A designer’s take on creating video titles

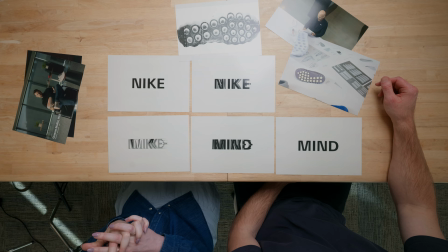(12:07)
We get these like really interesting kind of three-dimensional forms that feel
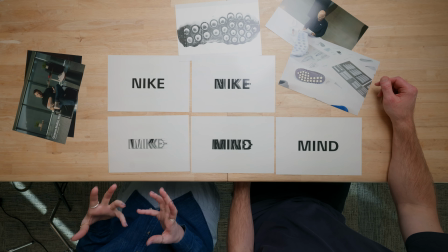(12:14)
like heavy, like they have an impact.
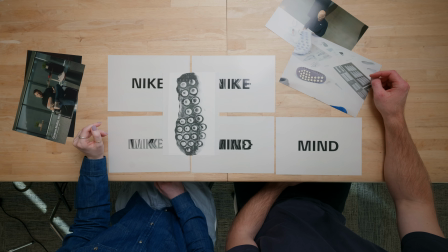(12:17)
Yeah, you can see, just in the color treatment, how well these titles tie into this particular frame from the video. Like we get the gray, the lighter gray, we have like the darker blacks that are definitely echoed in this particular frame.
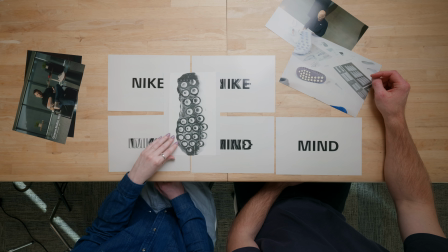(12:37)
And yeah, they remind me of like shadows. There's just a lot of like different connections that are happening. And it is a pretty like simple title treatment in terms of like they could have, added a bunch of crazy colors. Yeah, simple does not mean easy. So. And one piece of that too, I know that as video editors, you often think about the pipeline of, titles and stuff comes pretty late in the process typically, or at least when I'm creating video, it comes pretty late in the process. And usually by that point, I'm like, just get it done. And I think that's what elevates or will separate your videos even further, is like taking just as much care with the composition and the design decisions you're making with your titles as you did throughout the rest of the video, where you're scrutinizing frame by frame or when to cut or what beat to cut on. It really does have just as much of an impact on the overall piece. Yeah, I would definitely echo that and say, like, start playing around with title treatments early on.
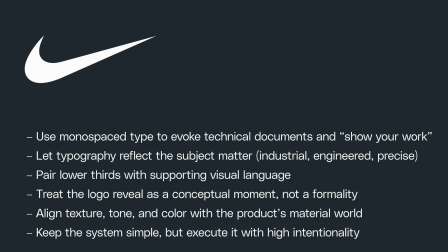(13:52)
Once you have kind of like a look and feel of your video, why not like jump in and just print out letter forms, start experimenting, cut stuff out, mess around in your program of choice,
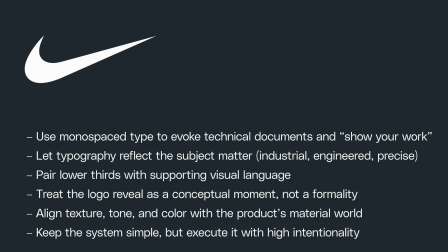(14:08)
bounce off of each other. Maybe you find something that's working really well in the video, on the video side, or in the cinematography that you think, oh, that would be interesting if we like brought that back into the titles.
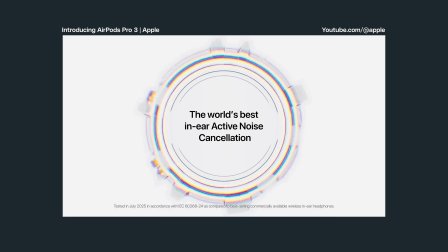(14:22)
All right, so the final example that we're going to be taking a look at is from Apple, and it was their launch video for the AirPods Pro 3. So this one we thought was really, really interesting because this is the Apple Glass era.
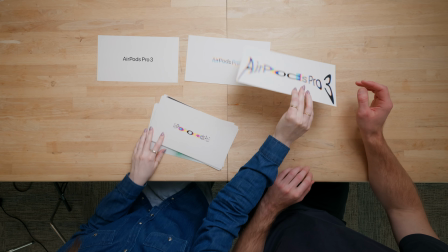(14:37)
They're doing some really cool stuff with just the way that they're breaking things out into
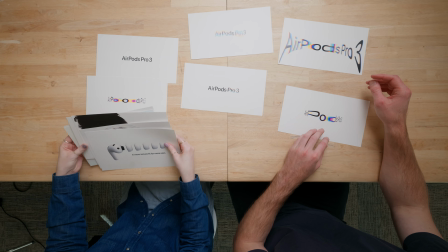(14:45)
different light waves and adding color to this otherwise, just black and white composition.
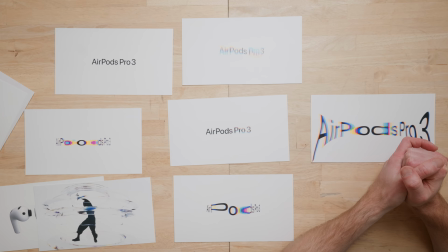(14:54)
The way that they incorporate that with the sound as well is very cohesive. But there's so much to this. So where should we start, Ali? We could start at the beginning, which is with the titles that I believe come on screen pretty early in the video.
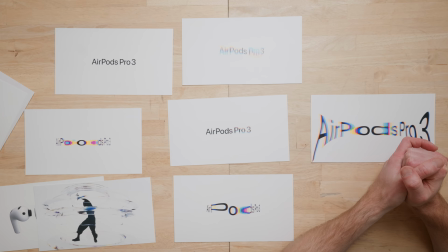(15:13)
And yeah, at first, as you can see, they appear pretty simple, very simple. And then, yeah, they start to kind of morph, shift. It feels like lights,
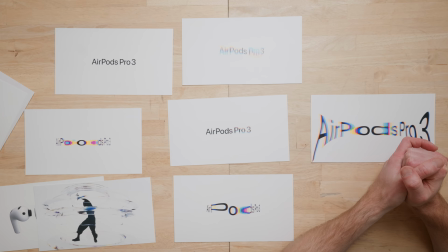(15:29)
reflecting or refracting or, getting separated into different colors. So they sort of, at the start, set it up like, okay, this is just a simple treatment.
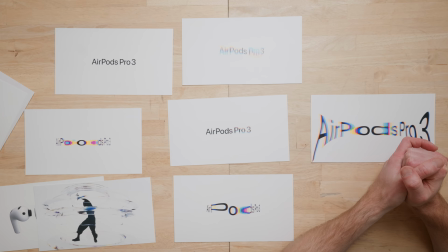(15:46)
And then they really take this technique of that kind of mirrors the idea of the liquid glass and go crazy with it. And there are all sorts of surprising, interesting things that sort of pop up that Kyle and I noticed in this video.
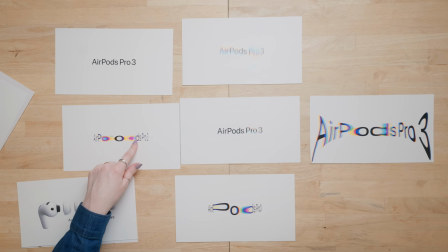(16:05)
So one cool thing, if you watch it a few times, you'll start to notice some of these forms that appear when the type is getting stretched and distorted and we get these colors.
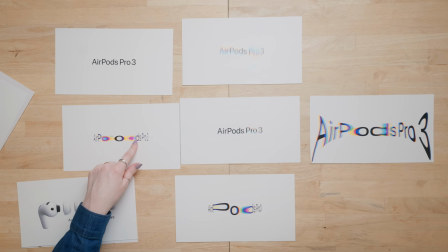(16:21)
It's sort of I guess we have 3 ovals here, but we start getting these oval shapes that really mimic other frames in the video and that mimic the forms that you see in AirPods Pro.
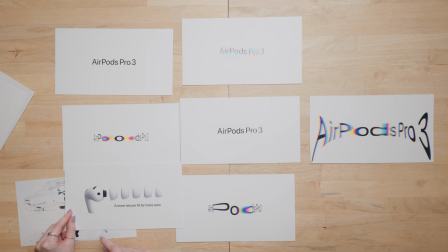(16:38)
So you think of the AirPods Pro case and you open it up and yeah, the AirPods are kind of nestled into these little oval shapes. So it feels very connected to the product, which is really cool.
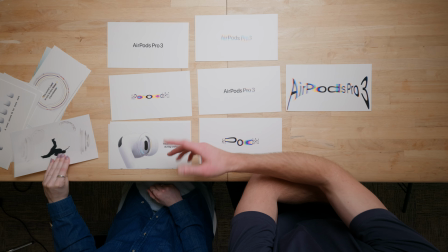(16:55)
Yeah, not only the product, but sound waves. There's so much that's coming to my mind just as I'm sitting here and looking at these in person again too. What's really, the liquid glass component is cool because the way that the title moves
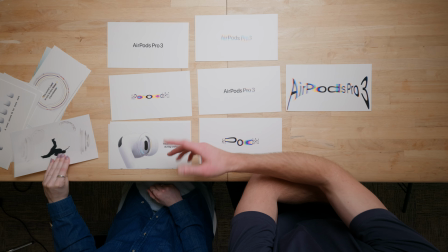(17:11)
like water or liquid would when it's being hit with sound. So you're getting a little bit of these jitters in the very beginning, and then you have a bit more of a bold stretch and movement. We said that the way that the P and the D kind of stretch out almost look like an AirPod design as well.
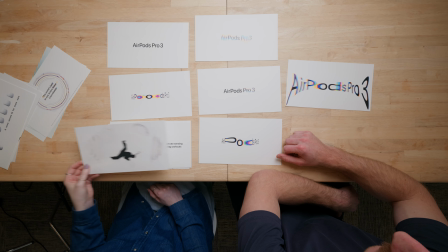(17:30)
So that's really unique and interesting. Yeah, there's a lot of playing with multiples,
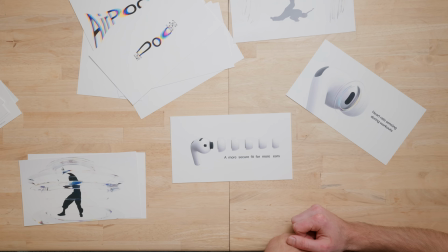(17:38)
that just feels like this, almost like sound waves kind of pulsing out. So everything in this video just feels really intentional and connected, interconnected. You can see, here's the same frame. It's the next iteration.
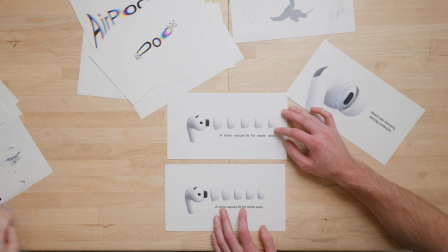(17:54)
Yeah, that's the next. Oh, that's the next. This is tighter. Okay, yes, so it spaces out and then it's a secure Yeah. fit.
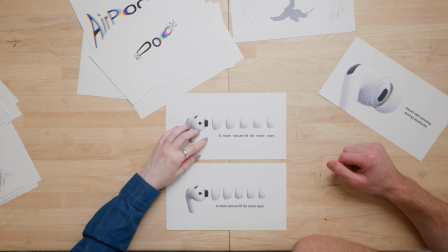(18:02)
So it kind of comes in. Okay, wait, this is interesting. I didn't notice this the first time.
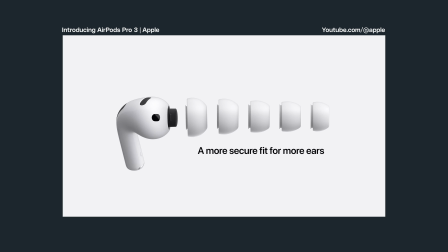(18:07)
Just like you said, the spacing between the letter forms is
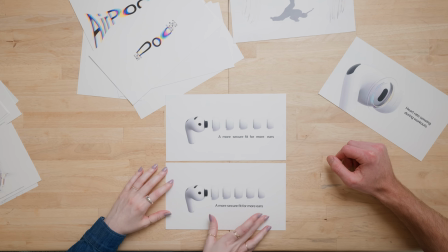(18:13)
it's obviously it's mimicking the AirPods, and then for the secure fit, it's coming closer together.
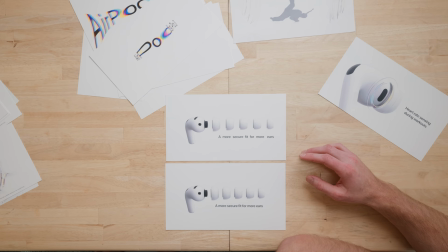(18:20)
And in this particular video, there's no voiceover as well. This is just music and titles. So in order to make the titles engaging without distracting from the main visual, it's an announcement for the headphones.
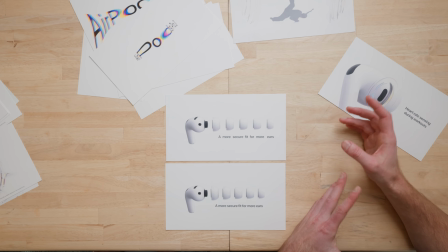(18:33)
So they want your eyes to be on the product, but at the same time, they need to communicate what the product is about or what it's doing. And so in order to be really engaging, you need to tie your title to whatever that motion is and really have your subject of the video be complemented by the title. On that note, do you have any advice because I think it's really easy to sit here and say intentionality is key. It's another thing to practically do it. Do you have any advice on framing your mindset or type going into reviewing it with video? I'm trying to find a good way to say this, but little techniques that you can help yourself brainstorm thinking outside of the box with. I mean, everybody's process looks different. There's no right way to do it. But I think during the way that I structure it is we have a time that's dedicated to playing around, not judging the work that you're creating, which is really hard. And then the second phase, you want to give it a little bit of distance, step back. That's when you kind of want to bring in the criticality, maybe ask other people, you know, how is this title treatment working with the video, get some feedback, get a second pair of eyes, and also just for yourself, kind of have a little bit more critical distance to be able to
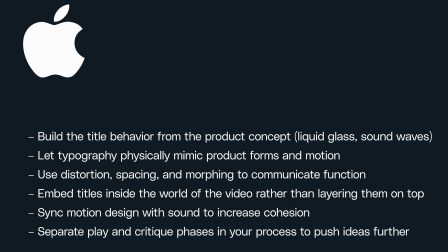(19:56)
figure out what thing that you've created during the first stage, the play stage, is actually, you know, communicating the message and best serving the video. All right, well, Ali, thanks again for joining me.